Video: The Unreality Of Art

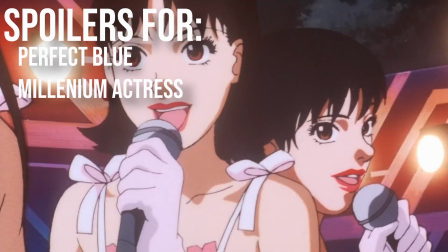This video contains spoilers for all the media that are listed on screen right now.
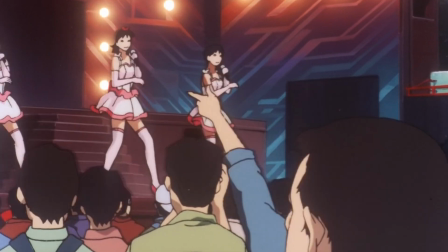Um, yeah. The anime film Perfect Blue opens on a live tokusatsu performance.
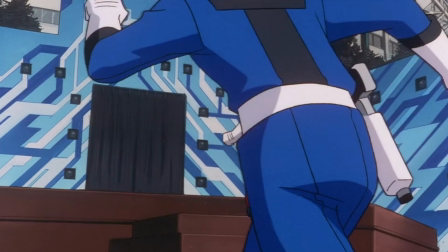A team of masked red, green,
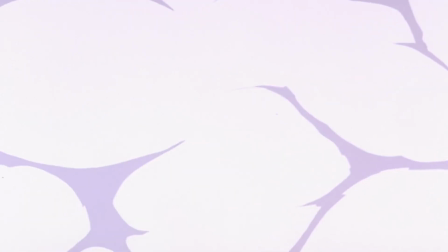and blue Power Ranger-esque looking tokusatsu superheroes fight off a rather generic looking tokusatsu villain boss.
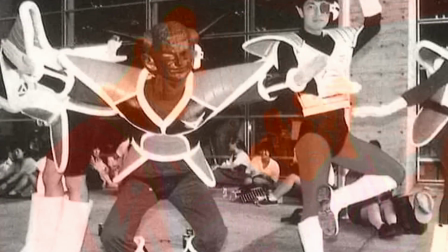Now, picture yourself in the shoes of an ordinary anime fan during the late 90s.
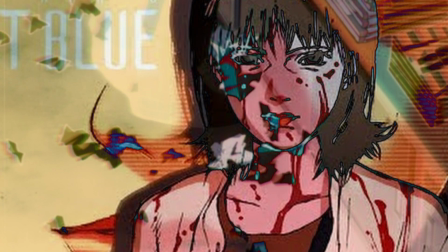You hear about this weird psycho thriller anime film that's got some favorable attention from film folks around the world.
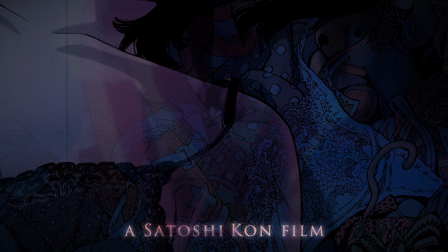The poster depicts a realistic looking woman in an erotic and dramatized pose,
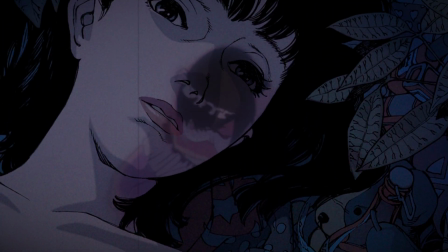bathed in mysterious harsh blue light or video scan lines.
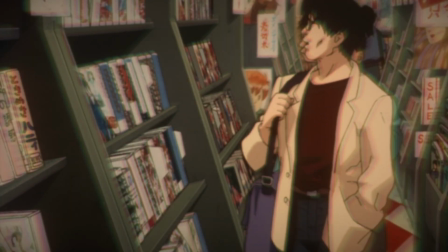So you go out to your local video store and get Get yourself a DVD of this
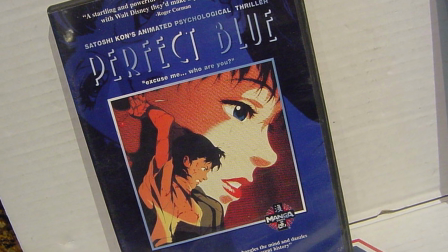super mature looking anime film and get that.
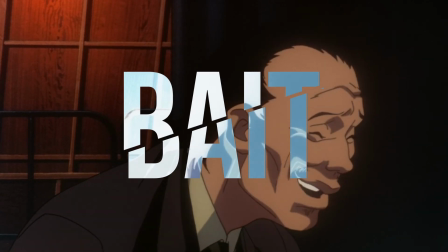Now Perfect Blue is not a bait film nor is it really about tokusatsu,
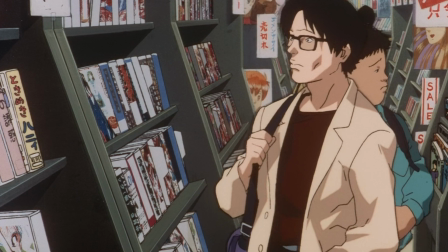but the film begins like how I described it, for a purpose.
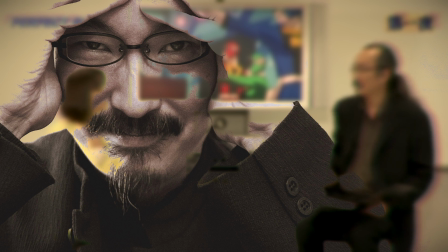A purpose that Satoshi Kon, the director, had clearly thought of while storyboarding.
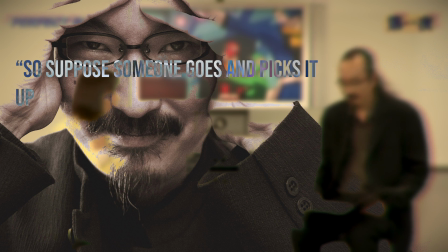So, suppose someone goes and picks it up because it looks a bit scary and sort of realistic.
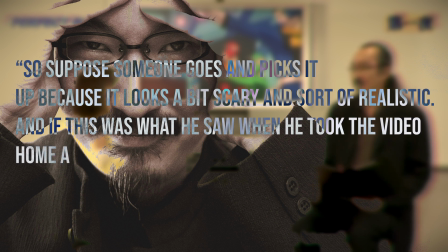And if this was what he saw when he took the video home and popped it in, he'd think he borrowed the wrong movie.
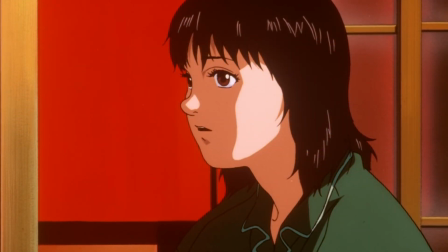In reality, however, Perfect Blue is a film about a woman in the realm of show business.
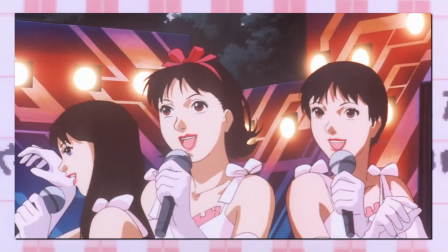Mima is an idol, or was an idol.
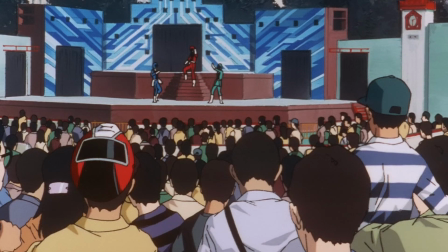Right after the said Power Rangers scene, the camera pulls back to show that what we were actually watching was simply a performance.
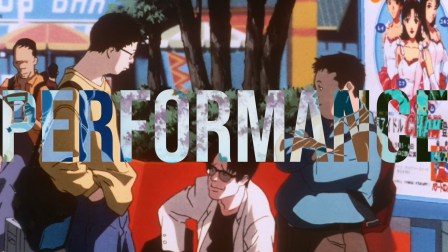There are audiences watching inside the film Perfect Blue and they're actually talking about another
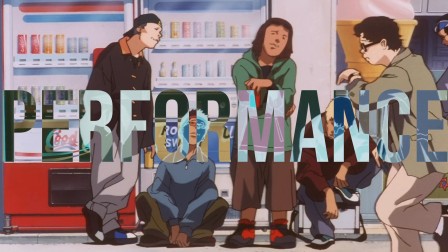performance that's apparently scheduled to take place right after this tokusatsu show.
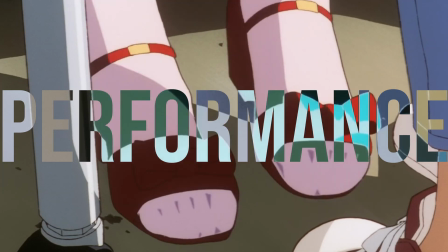And this performance is of none other than the idol trio Cham,
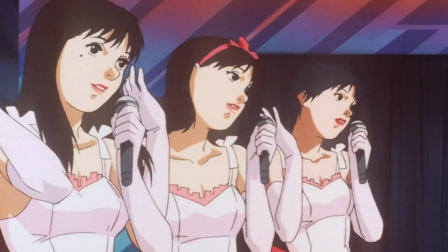of which Mima is a part of, or at least was a part of,
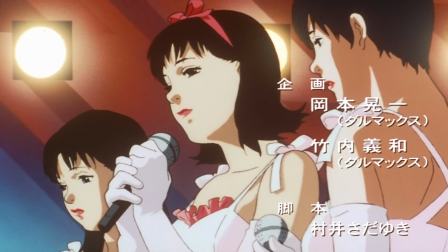as during the middle of the performance, she interrupts to announce to her audience that she's actually quitting being an idol and taking up acting instead.
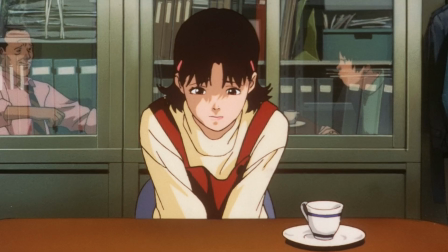The editing that's present during the opening scenes of the film is quite iconic,
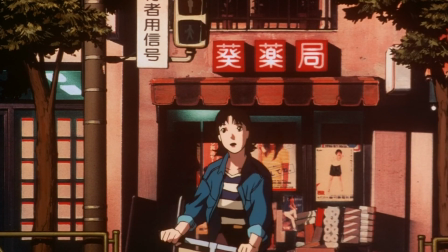as the film cuts between the performance and Mima going about her life in a really smooth way.
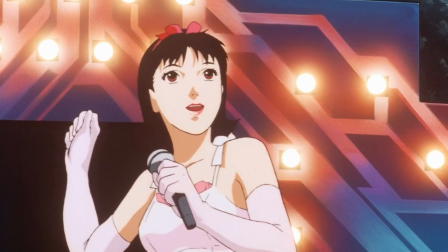Take for instance the transition where Cone uses this simple body movement to cut between the two,
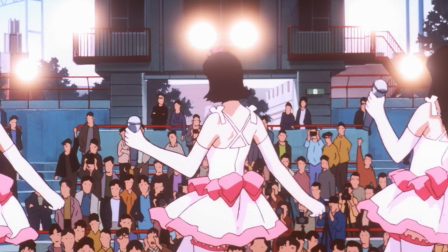as if Mima herself is wavering between the two scenes. In In fact, when bringing up the editing and shot composition of the movie,
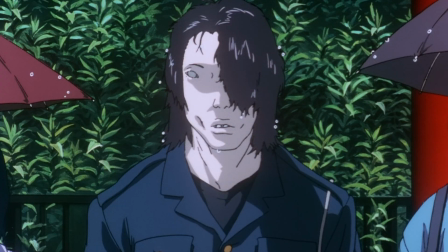you can easily observe that a good majority of the film is made of transitions like this one, and looking into it further,
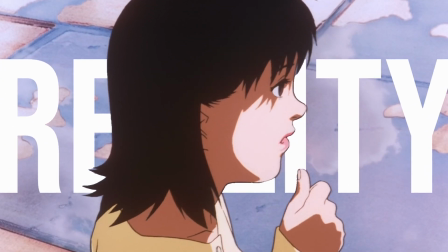this interplay between performances and reality continues to be a structural motif throughout the film.
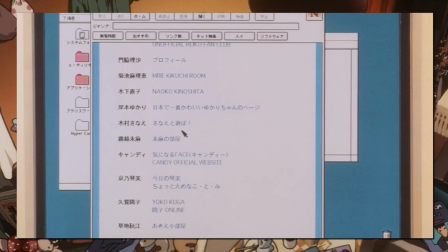Mima's personal narrative of learning about a certain fan website of hers called Mima's room that's being run by someone claiming to be her,
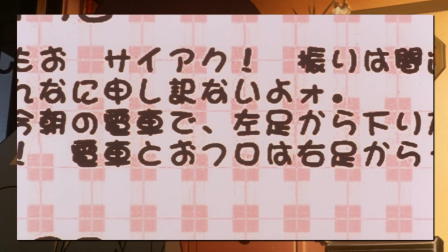who seems to be getting information that's uncomfortably personal and also the fact that people she
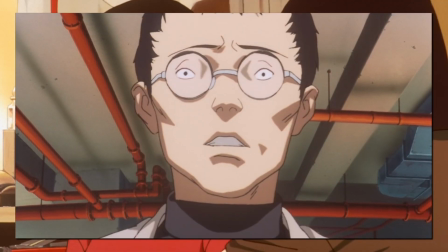works with and is in the vicinity of are being murdered in an incredibly grotesque
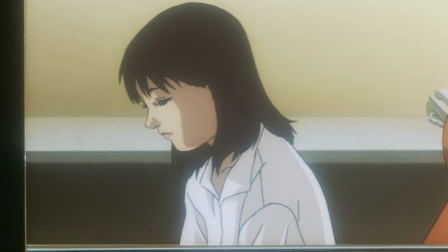fashion. All are merged into the story of the psycho thriller film that Mima's actually working on.
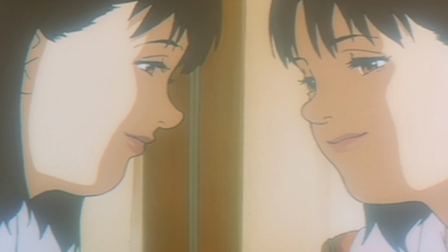Her acting performances in the film is sewn into her real life
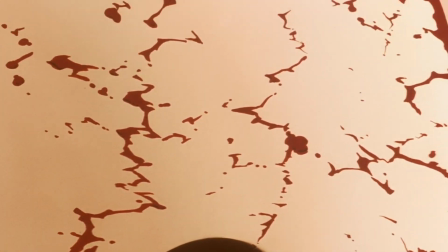and later her dreams and slash or hallucinations.
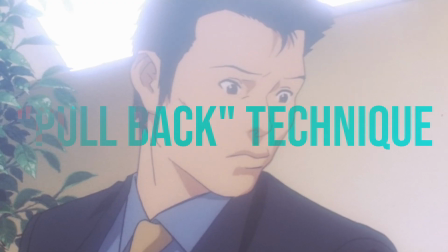Satoshi Cohn engages in this pullback technique throughout the film just like how he did for the Power Rangers opening.
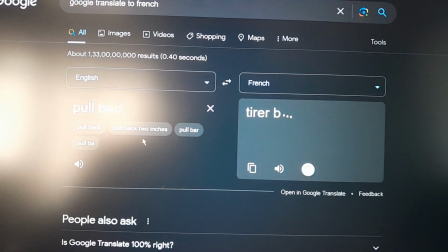Yeah that sounds like something else but I'm gonna continue using that term because I'm dumb and don't know any French terms that sound fancy.